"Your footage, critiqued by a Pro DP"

Last thing, in every video, the mic. Come on. Hide your mics. This is an epidemic of mass proportions. This is terrible. It's just terrible. Just hide the mic.
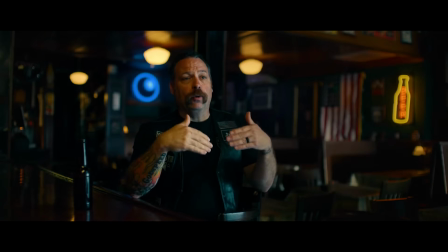Most good documentaries, but not all, have interviews in them. This is an integral part of the documentary process. In today's video, I'm going to tear apart your documentary interview setups, the cinematography of them, but I'm going to be breaking them down based on these categories. But I'm not going to just do it myself. I'm actually bringing in an authoritative person, none other than the Mr. Nicholas Pilecki.
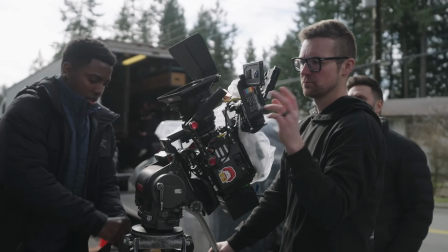Nicholas works. He is an incredible cinematographer. Here's a couple of his shots. This is from his reel. Ooh, look at this.
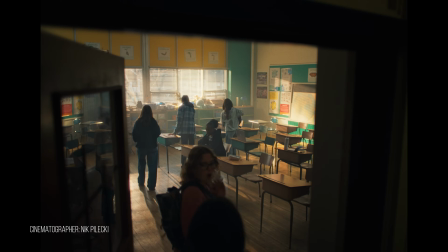This is nice. Wow, Nick, how'd you do that one? Wow. I didn't know what we're putting on screen there, but we're going to jump right into this. Thank you for everyone who sent me your clips. Nick, let's tear apart some cinematography. Let's get into it. Okay, here is our first interview. This is from Dan Ray.
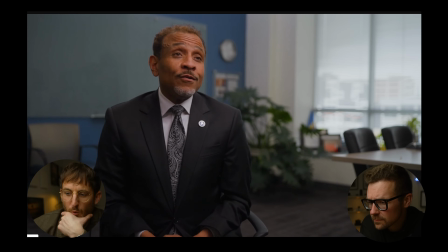Let's see his shots here. Here's our wide, our master with this gentleman here. And here's our tight. First, looking at this, and I'm like beautiful soft light, like it's really enhancing his skin tone.
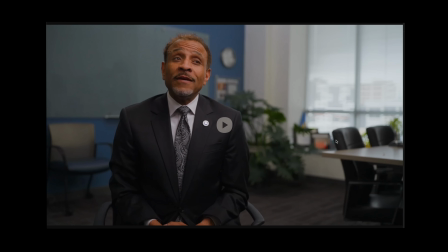Yeah, so let's talk about like the good things. So compositionally, like the eye line is good.
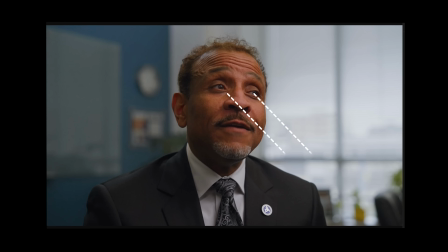They're both going to like towards the key side of camera. So we're having the camera face into the shadow side.
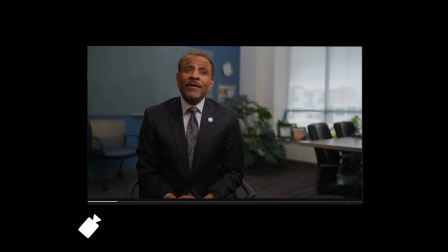We're shooting into like the L or the corner of the room. And in general, that's going to create a more depthy image.
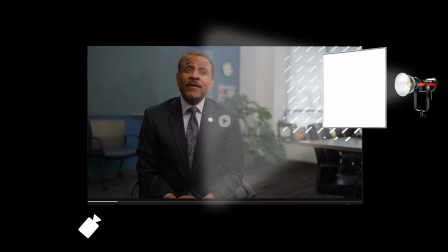Also, the key light's coming from the same side that I see the window on. Yeah. So that's at least telling me that, hey, maybe that bank of windows continues on.
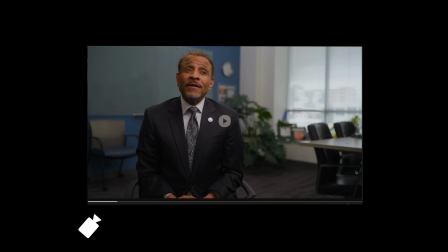And believable. We could live in a world where it's the window light that's lighting our subject.
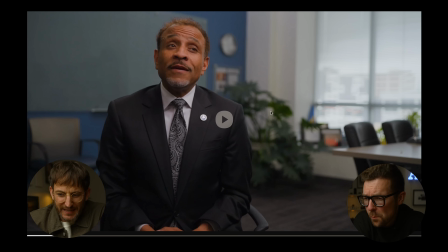Critiques? I don't know. I don't have much. I just feel like this plant, I would probably just, like this white space to me is kind of useless.
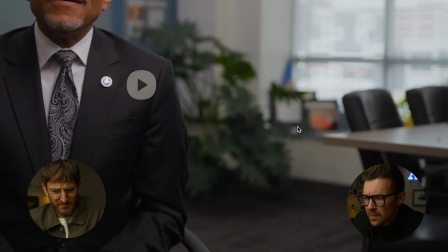I would have probably moved the plant over a bit more. Yeah. And this board here is a bit boring.
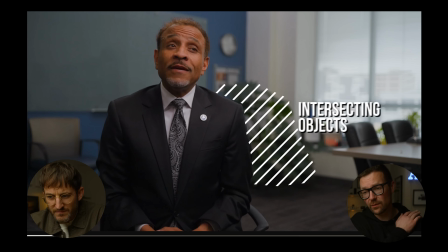In general, if there's big like intersecting objects either sticking out of someone's shoulders, arms, or back their heads, I try to avoid that.
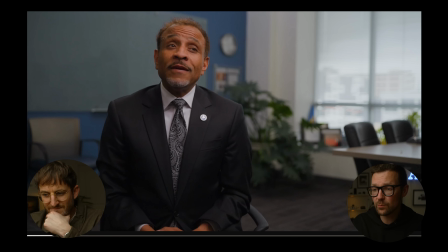Like, even on a shallow depth of field, that can be seen as distracting. So like if we move the plant in this one over just like 1.5 feet frame right, I think you'd notice that like the left shoulder just separates a bit more from the background.
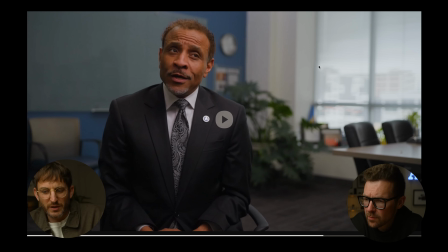I think overall there's like a little less contrast ratio in this. It's kind of flat. So if I had to nitpick, I would just say move them over to the center a bit more and add a little more contrast. Yeah, I mean, walk in like a couple of floppies on frame left just to like crunch up that shadow side a bit even.
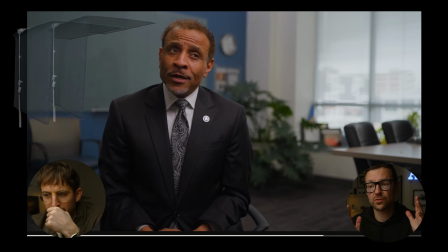I think you might find that the face looks a little more three-dimensional if you just up that contrast ratio a little bit.
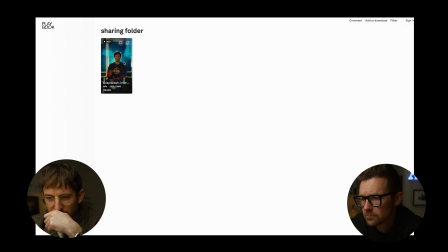Let's go on to the next one. Guy's using, oh no, I'm not reviewing a 9x16. Who is this? This is Vladislav Petrov. Great name. That's like a hockey player name.
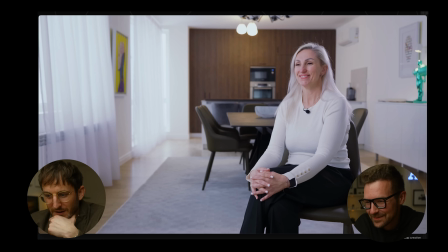Italian. Is it? No. All right. Okay.
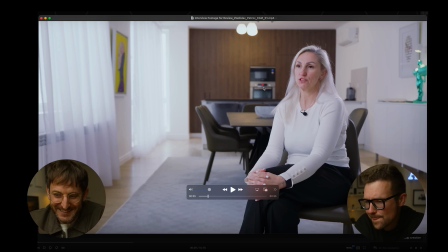Right away, the thing that annoys me, clearly there was a power outage because this thing is blinking 12 in the background.
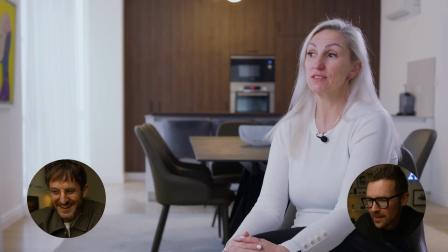Yeah, or they were trying to reset the clock. Yeah. So, and I would say just very flat, just very bright.
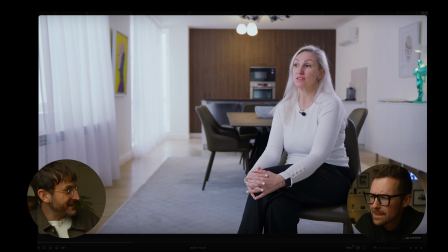Maybe if this is a real estate commercial, this could work.
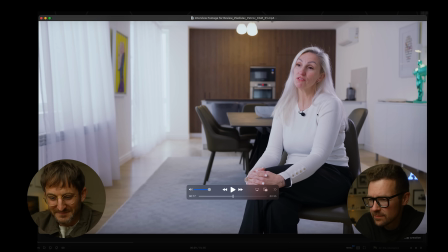Yep, I would say anything in like real estate, like this would, that level of contrast on the face is okay.
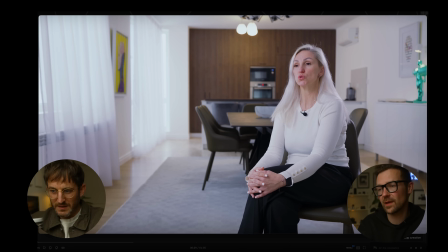It's a bit bright, and I think once again we'd benefit from like bringing in some like dark fabric or neg from shadow side right here.
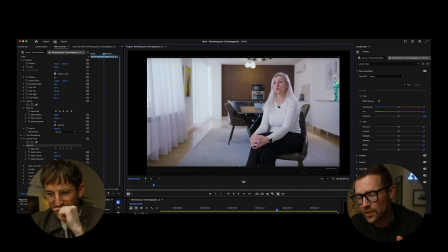Yeah, and then even just try like take down the exposure of the room so those windows are holding a bit more, and then like compensate on your key light appropriately.
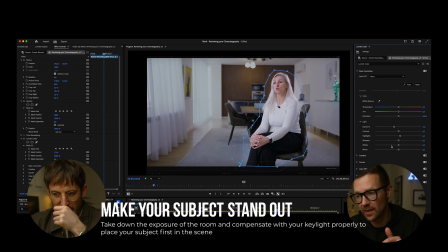So if you find that you like ND or stop down by like one stop and everything's feeling too dark on your subject, well, that's when you can compensate by either like turning your key light up or like walking it in relatively. Just like we're doing in this room that we've been playing around, so that the room right now, it's bright. There's a skylight, but we've really increased our key light here so the room is a little bit darker and we stand out.
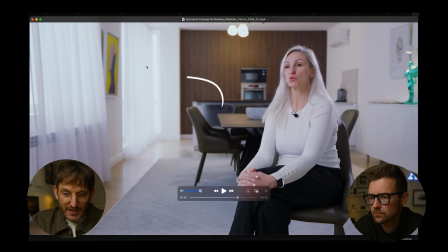Where right now, my eyes are being drawn right here. Like there's just not much visual interest.
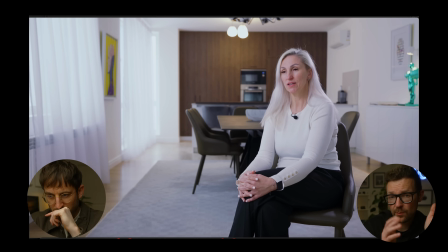And then another small nitpicky thing is right now, let's say we're pointing into a room, I always try to point my camera towards our motivating light source.